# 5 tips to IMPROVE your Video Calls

Hey there, my name is Matt Short. I'm the visual director for Root Source Digital, and I've created this tutorial video to teach you 5 simple steps that you can take to improve your video calls. And we've all been there. It's video calls. They always freeze, they're always glitchy or something like that. And if your face has got to be on that screen and the person on the other end has got to be looking at it for minutes on end, it may as well not be this dark, ominous looking creature or a ghostly white, distorted apparition of yourself. You may as well look nice and you may as well sound nice. So I hope these tips help you look more professional in front of your customers and your clients. Let's go ahead and jump into it. Tip number 1 is use QuickTime or some other application that's on your computer to set up your shot before you jump onto your video chat application. This is extremely helpful.
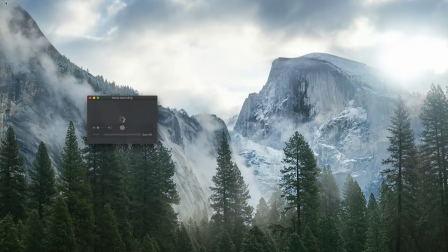QuickTime, you can just start a new movie recording by going File, New Movie Recording, and that'll turn on your web camera,
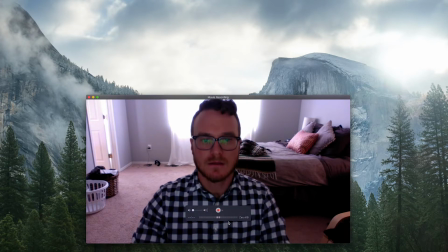it'll turn on the microphone, you can get all that stuff figured out so you know that your microphone is working, you know that your camera is working, you can set up what your background looks like. And obviously most people are very aware of that, what's in behind them, whether it's pictures or other items.
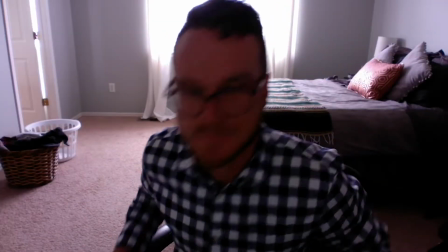For this video example, I just set up in my bedroom. So I had to actually go ahead and I had to clean up the backdrop a little bit.
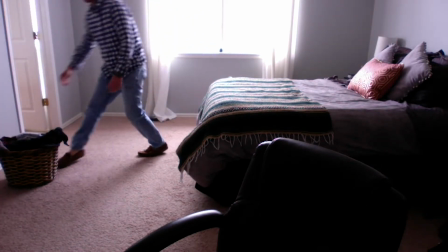I had clutter over my shoulder. It was super dark. I had a window behind me. So there was a lot of things I had to start to adjust just to prepare for this video. So tip number 2 is composition. Take into consideration that you don't want to be too far away from the camera showing like everything.
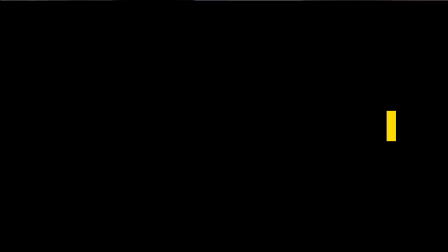You want to be up close to the camera, but yet not filling the whole thing.
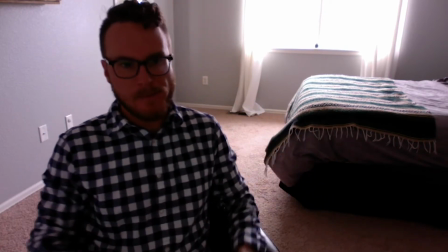You want about pretty much the bottom of the frame to be right around your chest, and you want the top of the frame, your head, to almost be touching it, if not touching it.
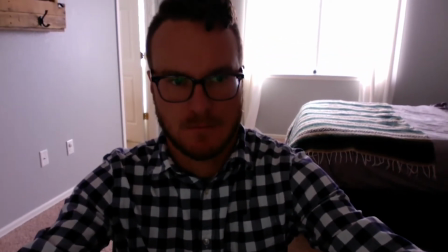You don't want it cropping off the top of your head, and you don't want a whole bunch of space above your head. It just makes you fill the frame and feel very present for your viewer. And also, just a side tip here, always act as if your camera's on, even if you think it's not. Heard plenty of horror stories of people forgetting that their camera was on and they're picking their nose or digging out a wedgie or doing something silly that they are clearly embarrassed of after the fact. So when you're on the video chat, when you have the application open, act as if that thing is on the entire time. Tip number 3 is use lamps both in front of you as well as behind you in your shot to help the camera expose properly. You can do this by just taking standard household lamps and moving it to right next to your computer, or maybe it's in the shot behind you.
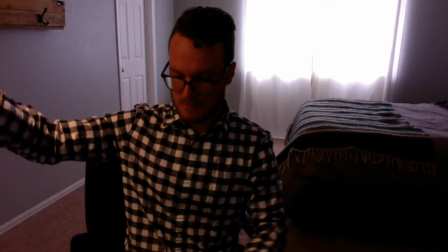This can be extremely helpful because if your background's too dark and your only thing that's lighting your face is your screen,
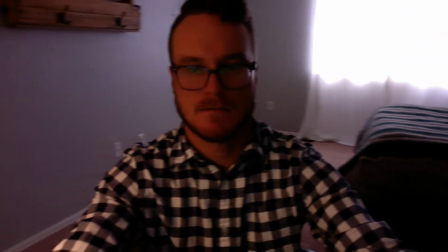your face is actually going to be quite white. So it's really helpful to actually have some extra light in the background. Not too much. You don't want the whole window behind you because that's gonna blow you out.
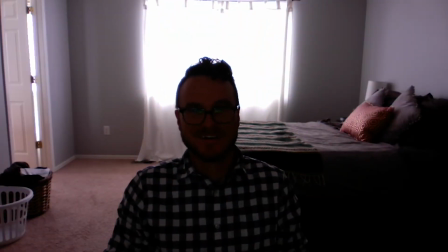You're gonna be a silhouette and the person's not gonna be able to see you. But if you can find that fine balance, that dance between there where your face is nicely exposed and it's not got white highlights on it, that is what's gonna look best. Tip number 4 for you guys is get your microphone as close to your mouth as possible. Now, if you're just using your computer's internal microphone and speakers, that's not possible. Just get your composition right and try and use that to the best of your ability. What I like to use though is like a Bluetooth headset where I'll throw that on, and that's got both the headphones as well as the microphone built in, which is really helpful, especially when I need to isolate other noises that are going on around me. But sometimes that's not gonna look right. So you gotta use like a Bluetooth speaker. It can be really handy, especially if it comes with a microphone, as well as has that noise canceling capability where it's not gonna create a bunch of echo. All right, tip number 5 for you guys is declutter your desktop. With a lot of these applications, you actually have the ability to share your screen with your person you're calling.
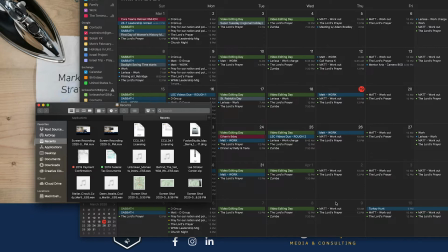And it's really important that whenever they start seeing your screen, it's not confusing or distracting.